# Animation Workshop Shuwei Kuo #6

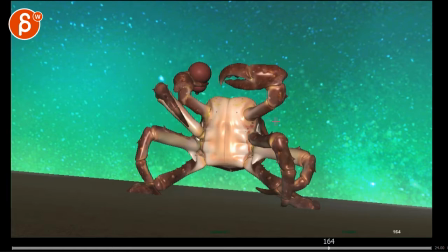4s
Okay, so from your email, I see this is a drunken boxing crab, right?
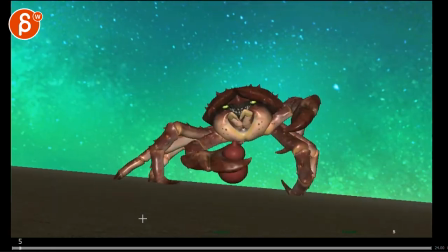10s
I was slightly confused.
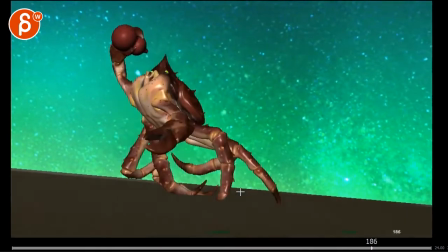14s
So my question, just quickly, is it looks like he is at the beach doing his thing, right?
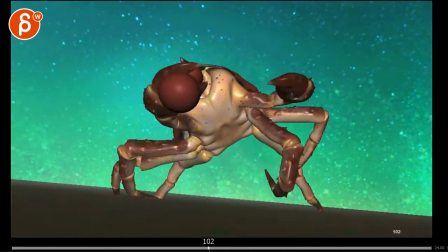23s
He's not underwater. I mean, given the drops and everything, the timing, it seems like that's on land. it.
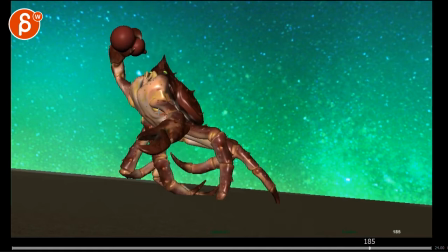32s
But then this feels pretty off balance, like he would fall over, which I could kind of buy if it was on the water.
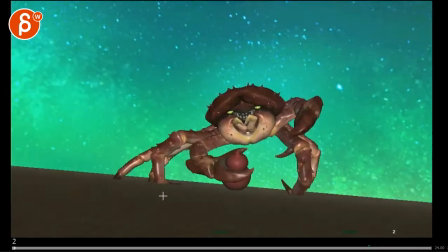40s
I'm going to put one more leg here. That's so funny right here.
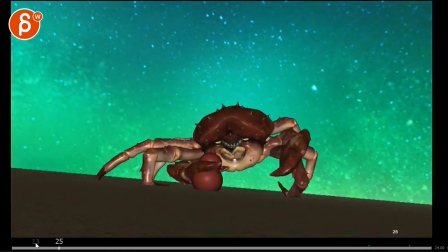47s
Drinking. So my impressions were, okay, let's do this.
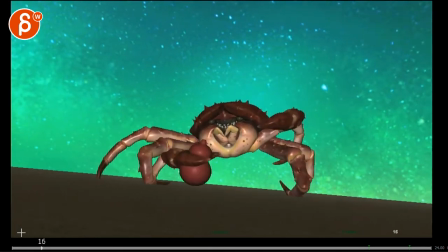52s
That's okay. That's really, really fast. Like as you start, the movements here are pretty not photoreal right but it's pretty
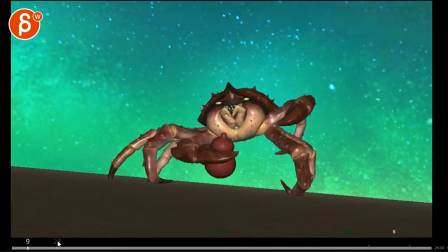60s
okay timing wise pretty real it's nothing crazy um stylized
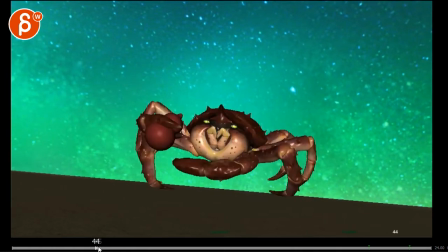66s
and then suddenly this happens where it's just a it's pretty
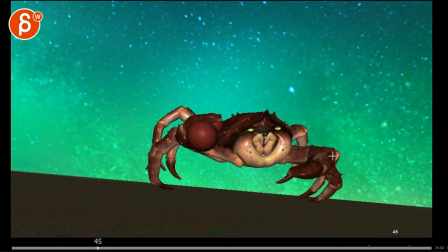71s
fast but it just comes to a really some stop from this frame to this frame and then here
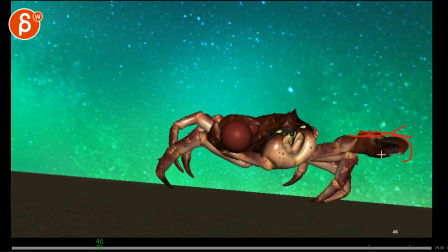76s
it's not like there's a little bit an overshoot and coming back and maybe even in this guy's closing and open again just to give it some more momentum there to kind of buy that some stop.
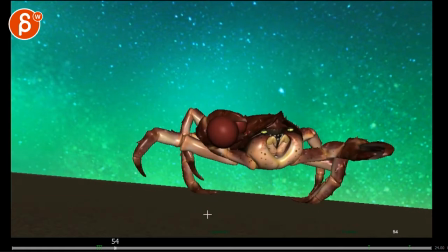88s
So it just feels everything is just so fast.
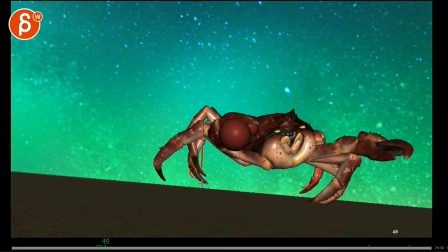93s
But then right after you get the very slow leg moves. It's also weird that the legs are like that, like the pinchers thingies, like it's on this. Actually, I have no idea. I would have to look at reference to see what they're really doing.
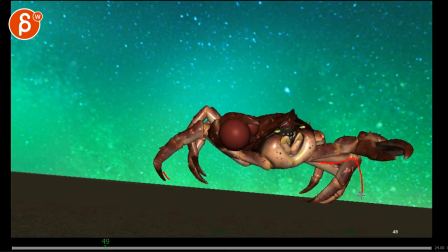109s
I would assume that they would be potentially a bit more like that, and these guys are in the ground, the pinchers, the pointy things are in the ground.
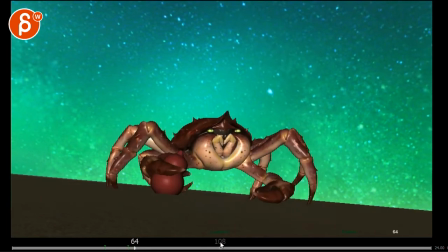118s
I'm not quite sure. I mean, this works because he's drunk, right? So you have to put some variety in how he steps.
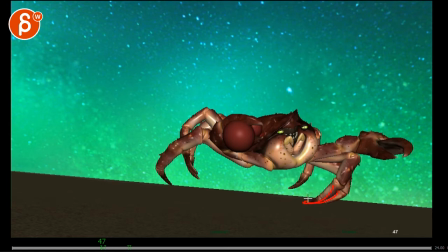126s
It just feels like if you're doing like this, and that would be a looser, not so stable, what's the word? stabilization on the grabs part so that it will kind of buckle in and it will kind of come over and come back and we go down i don't know there's something that
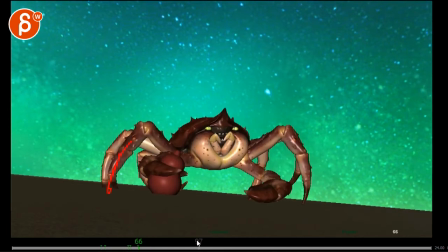143s
doesn't feel as stable compared to something like this here but then the animation is the same where you treat it while
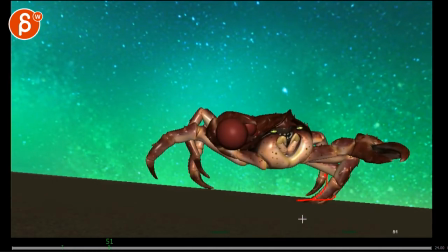151s
all of this is the same as this here so this is the big thing to me where it just breaks down momentum-wise it stops so quickly not quite buying all the weight on this without kind of slipping a bit or something which,
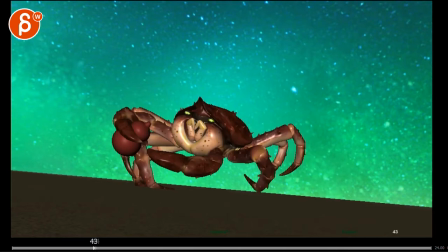163s
of course, all of this would change if it was on the water, but, again, I don't think so.
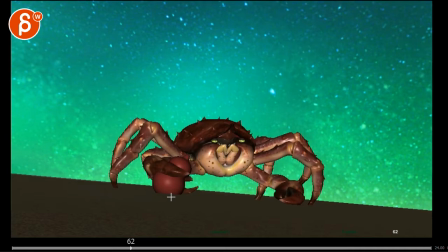171s
These guys drop a bit too in sync. Kind of would offset that a bit more.
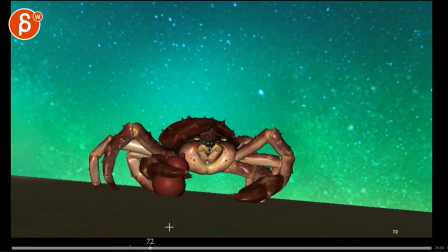178s
This is probably heavier, so this guy could drop a bit sooner. That's cute there.
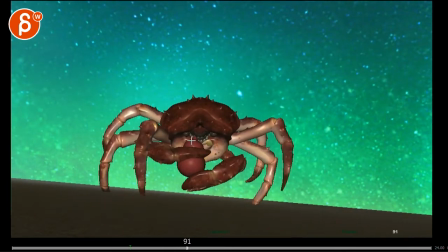185s
It's a bit tricky silhouette-wise where you have kind of the same value, same color there,
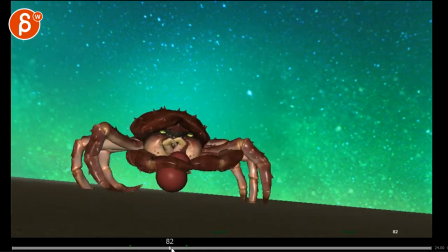190s
and it goes in front of the face. it's kind of visible, but it could be a bit clearer.
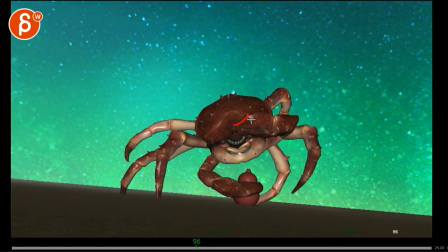195s
You can also just change the color of this bottle here. But you know, like once we get to here, it's kind of tough to understand the silhouette because of the color. You would have to do that in a more three-quarter to get, you know, silhouettes like this.
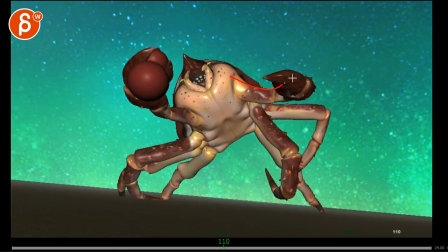212s
Like that works better, but you could potentially just separate these guys a bit more and then you can have
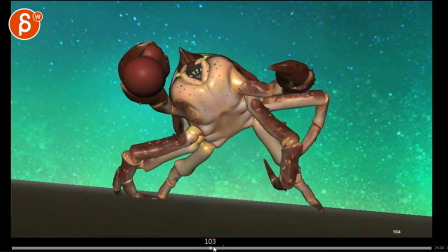218s
that a bit higher but it also feels like if you're going this way, it seems like if that's the outstretched arm, would you not do it the other way? Arm down here and that arm is out there with the bottle because it's that seems to me like the leaning forward,
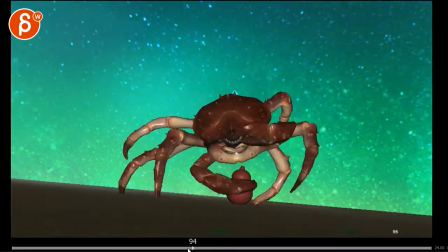236s
leading position there. I'm not confused about that.
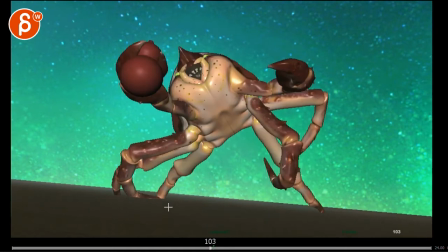242s
See you have a bit more jiggle there so it like the overshoot is a bit better but a couple things it just feels like you're still
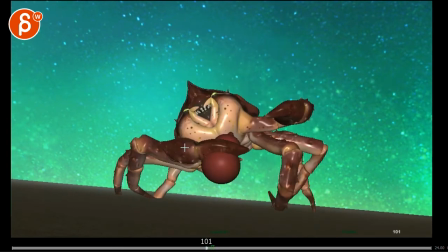250s
I am stopping this massive mass on a dime like this would
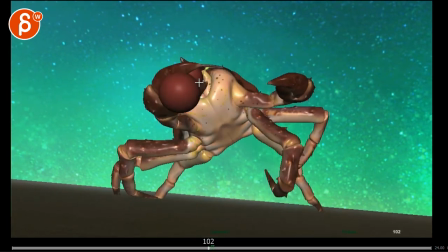254s
overshoot and come back a bit more it's also staying put in that same axis here
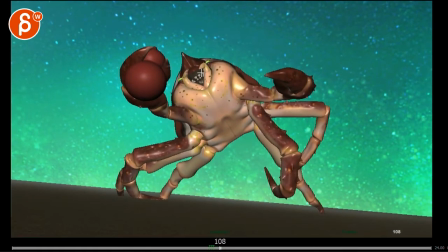259s
same rotation versus it overshoots and comes back with a slight rotation change slight translation change um also this feels weird where it's extended and and then comes back without really affecting anything in here.
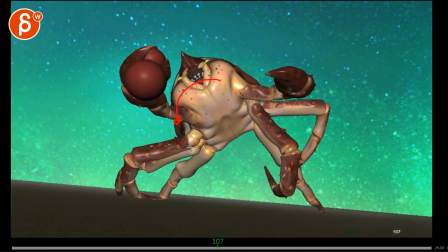276s
I know it's only one arm and it wouldn't massively rotate, but it would rotate down, you know, brutally because of one arm or one leg.
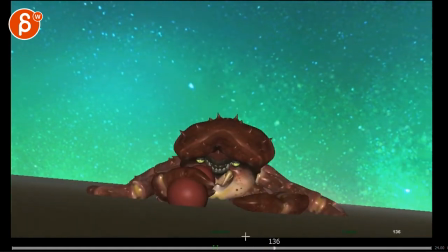284s
But still, you could have a little bit in it. That's okay, it just feels also all hitting at the same time.
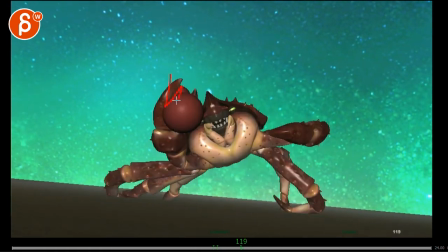291s
It could be more staggered with, ooh, this dragging a bit more, these guys dragging a bit more,
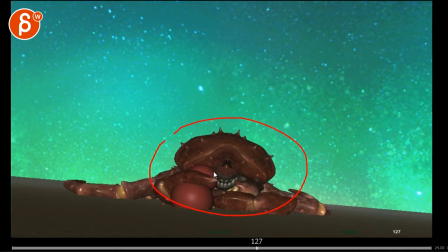297s
last one to hit, just a bit more offset stuff in that's very technical note offset stuff
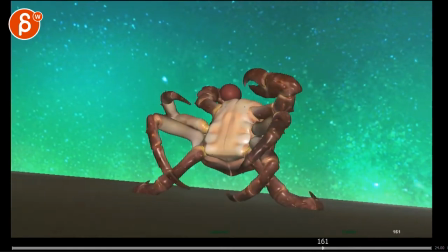303s
offset legs on that fall see this was better that overshoot there I think you can overshoot and come back
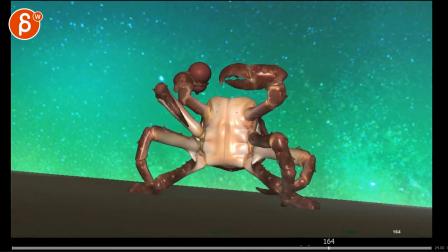311s
a bit more in the body but how wiggly those legs are during that school see that now I'm buying it how is it going forward so now you're having this I'll
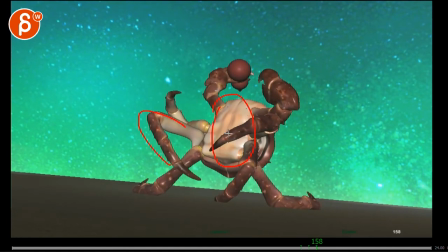325s
be careful with how much of body movement you have you He could potentially start more with the limbs and then the body follows.
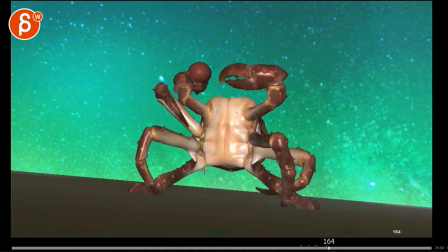332s
So it's kind of, because it's pretty far back out here and the way to rotate forward is to kind of swing those legs down.
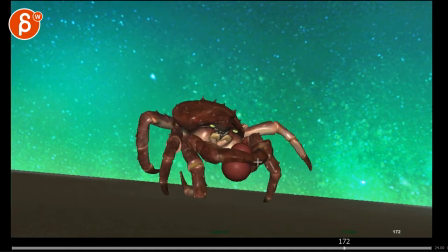340s
That gives him that forward momentum so that the body can come down. So it feels a bit more like he's out of control, tiny bit given that it's drunk, he or she.
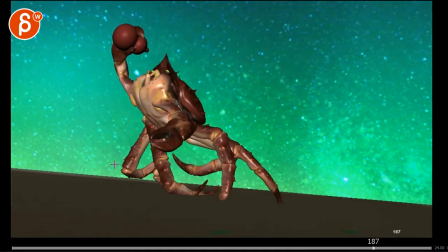350s
Yeah, that feels weird too. So, so I'll bring up this leg, you know, You could have a spike in here, whatever you have, and then, no, no, no, no, no, then that way you could have this leg a bit here, and then that way this pincher has a cleaner silhouette,
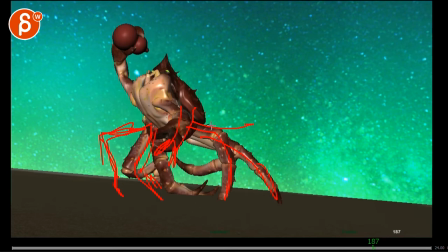367s
and then you could leave this here, leave this here, bring this guy a bit higher for separation so that the pincher is here.
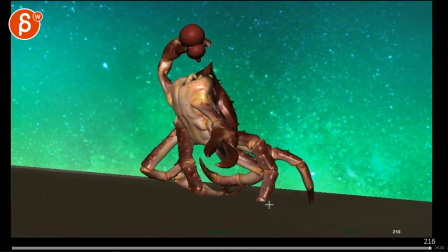373s
Just cleaning up the silhouette a bit on those legs. All right, that is kind of it.
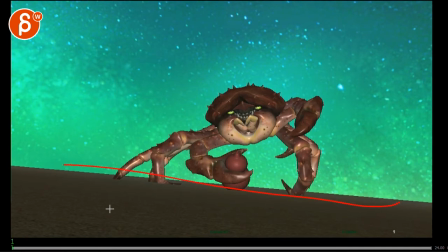383s
Let me know if you have any questions. not too sure, it's definitely dynamic with a diagonal line here, not sure if you need it,
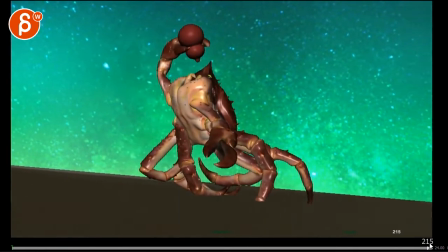390s
and I'm not too sure if you need that massive camera move either,
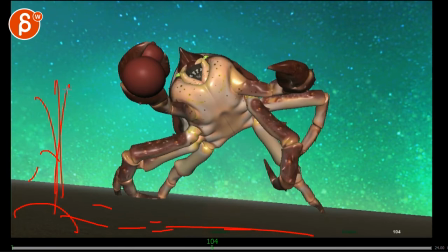398s
you know maybe if you have foreground elements so it's a bit more obvious and things going by just to give more perspective and make that interesting,
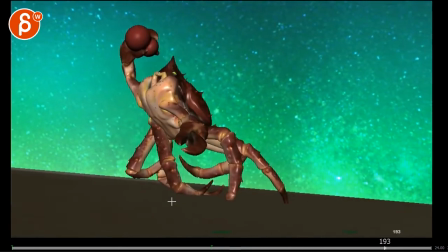406s
but just as a shot it's not really needed,
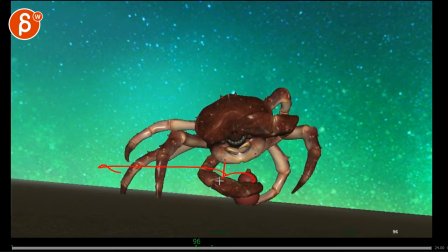408s
it could be also more interesting to be more static and you just do a lot of panning and tilting to kind of try to reframe that character,
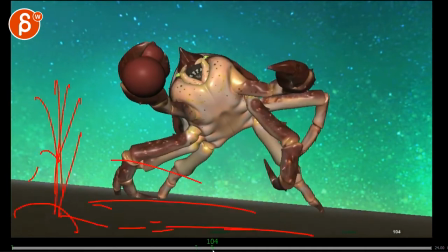415s
which might add to the drunkenness.
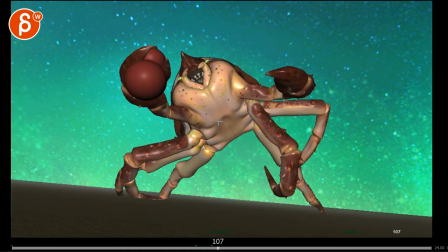418s
Like, you know, the camera person is trying to reframe and constantly find the craft, because they're always moving left and right, and that might be more interesting. Although, if you do that, then of course you would have to look at silhouette, because it would kind of change the position in the silhouette.
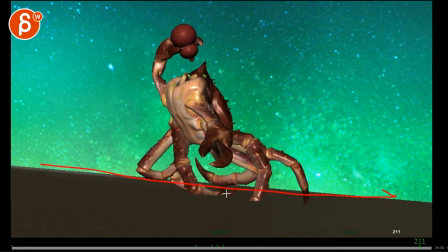434s
So I'm just curious, what is the choice for you? Why such a Dutch angle?
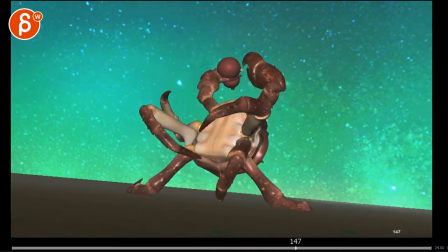440s
Overall, I'm not opposed to camera moves, that's a bit more what we do.
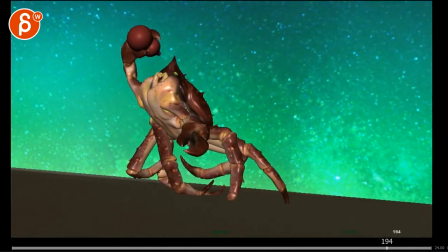444s
So it's not I'm not opposed it's not a massive story point here so it's you can argue it's not really needed but if you have it why not for interest then
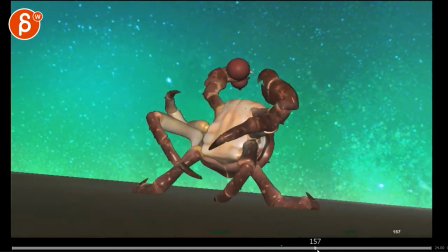451s
I will put little stones here like I said something in there and if it happens to be on the water even though
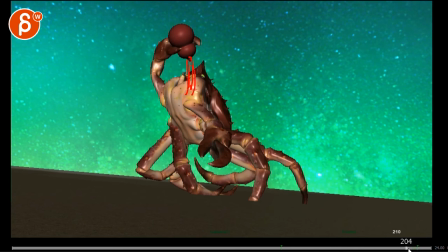459s
you go away he's drinking on the water but who knows you know there's always some some license and you could have fish and some
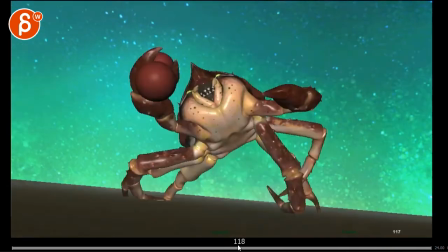465s
floaty things go by but again by I'm assuming given this drop and the weight and everything.
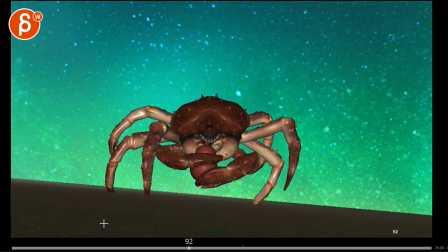472s
This is on land. So yeah, that's about it. Thank you. All right. There's an email. You can sign up. You can start whenever you want. You can submit whenever you want. You get 16 submissions. Either way, a like and subscribe would be awesome. All right. Thank you.